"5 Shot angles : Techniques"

pull focus or a rack focus. It's a technique that's used all the time,
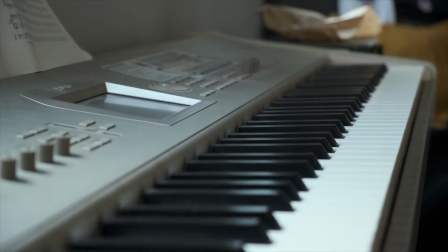[0:06]
and it's basically changing your point of focus from one subject to another.
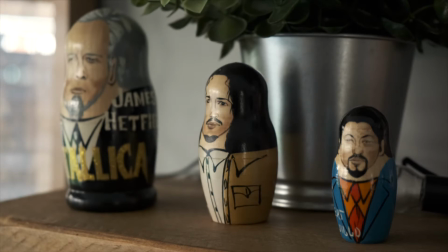[0:13]
So going back to when we was talking about shallow depth of field a couple of weeks back, to achieve a pull focus we need like a sufficient shallow depth of field in order to have a discernible difference between the two subjects.
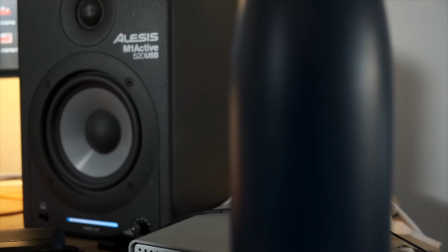[0:28]
Basically, you just focus up on the first subject that you want to focus on,
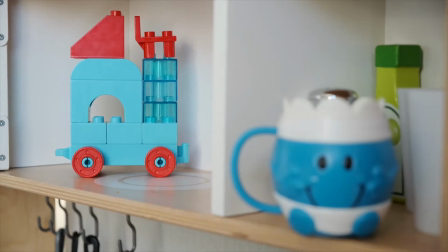[0:33]
and then turn the focus barrel until you hit focus on the second subject.
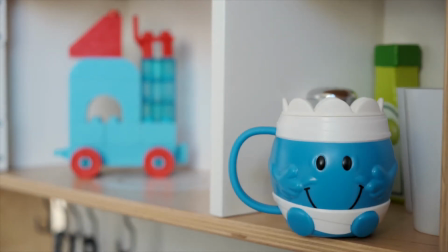[0:37]
And this is great for directing people's eyes to where you want them to be looking in the scene.
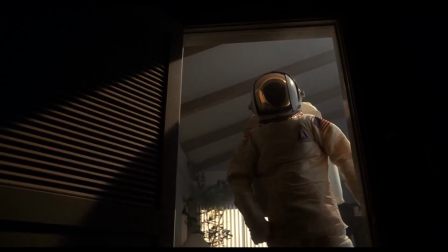[0:42]
So when we're at a low angle shooting up at our characters or our subjects, we can see the kind of effect that it has.
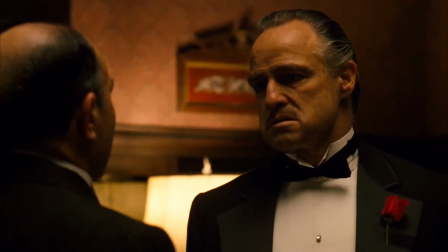[0:50]
It's lending a sense of power and dominance to the character in focus.
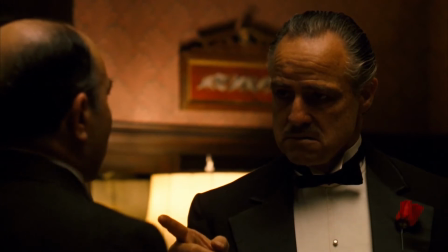[0:56]
They appear big and powerful,
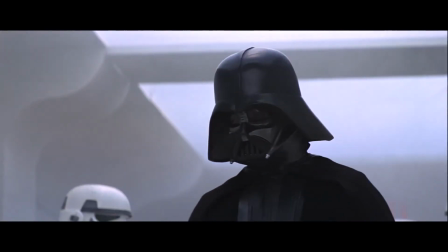[0:58]
and by looking up at them we're kind of put in the shoes of whether it's the victim or just the character on the other end of this subject,
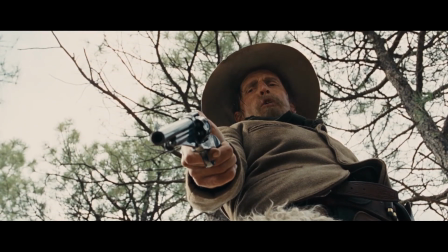[1:06]
and we can kind of see it through their eyes and see how domineering they appear. And on the flip side to the low angle,
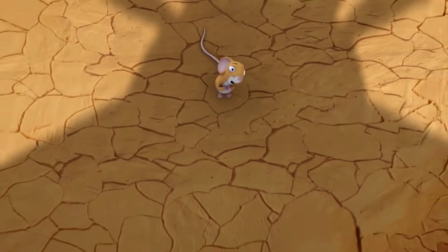[1:14]
one of the key reasons we might want to get some shots from high angle is because of the effect that it has when we're looking down on our characters or our subjects.
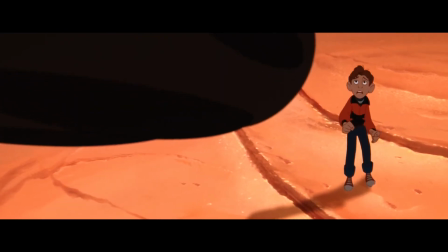[1:22]
So if we look at all these examples, what we notice is that it makes them look
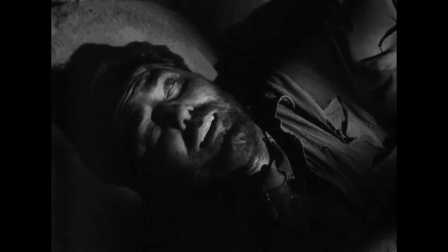[1:28]
small and maybe weak and vulnerable.
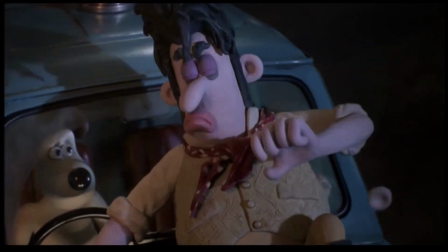[1:33]
So whereas the low angle, we're looking up at people and giving them that element of power, by looking down on them,
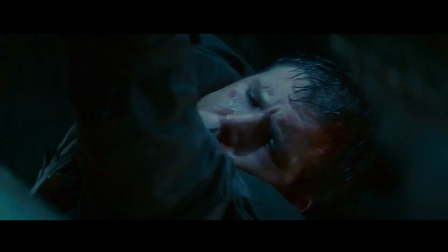[1:40]
this has the complete flip effect, and we're almost looking down at them in a kind of pitying way.
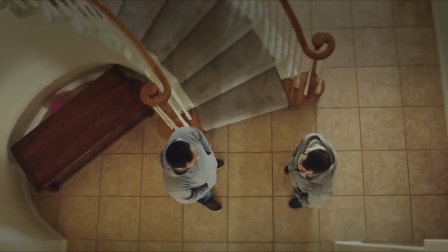[1:47]
With this rule, we have an imaginary line that's kind of connecting our two characters that are talking together. And what we need to do, we need to make sure that we stay on one side of this line when we're filming,
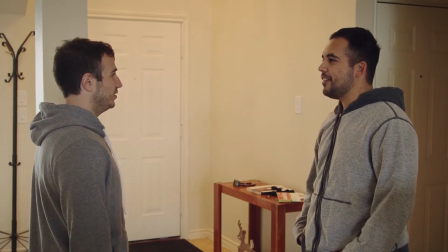[2:00]
just so we have an accurate geography of where our characters are placed and which way they're talking.
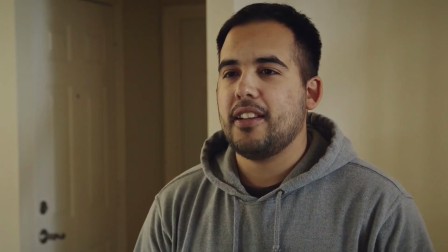[2:07]
Because if we cross the line, we would see that the characters are talking to the opposite directions that they were facing before,
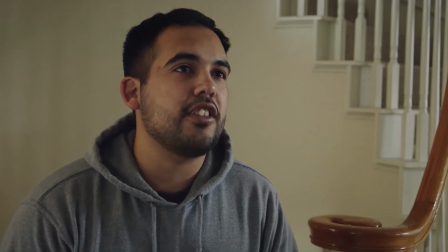[2:15]
and it completely throws the viewer off because you're confused because you were speaking the opposite direction a minute ago.
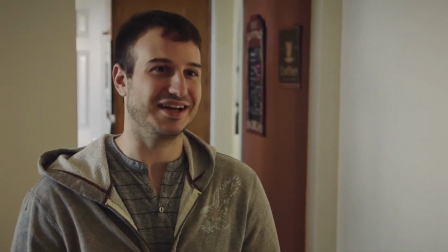[2:22]
And if these two characters are having a conversation, then all of a sudden they could be facing the same way as each other, and it just doesn't make any sense. So it's important that generally we stay on that one side of that line.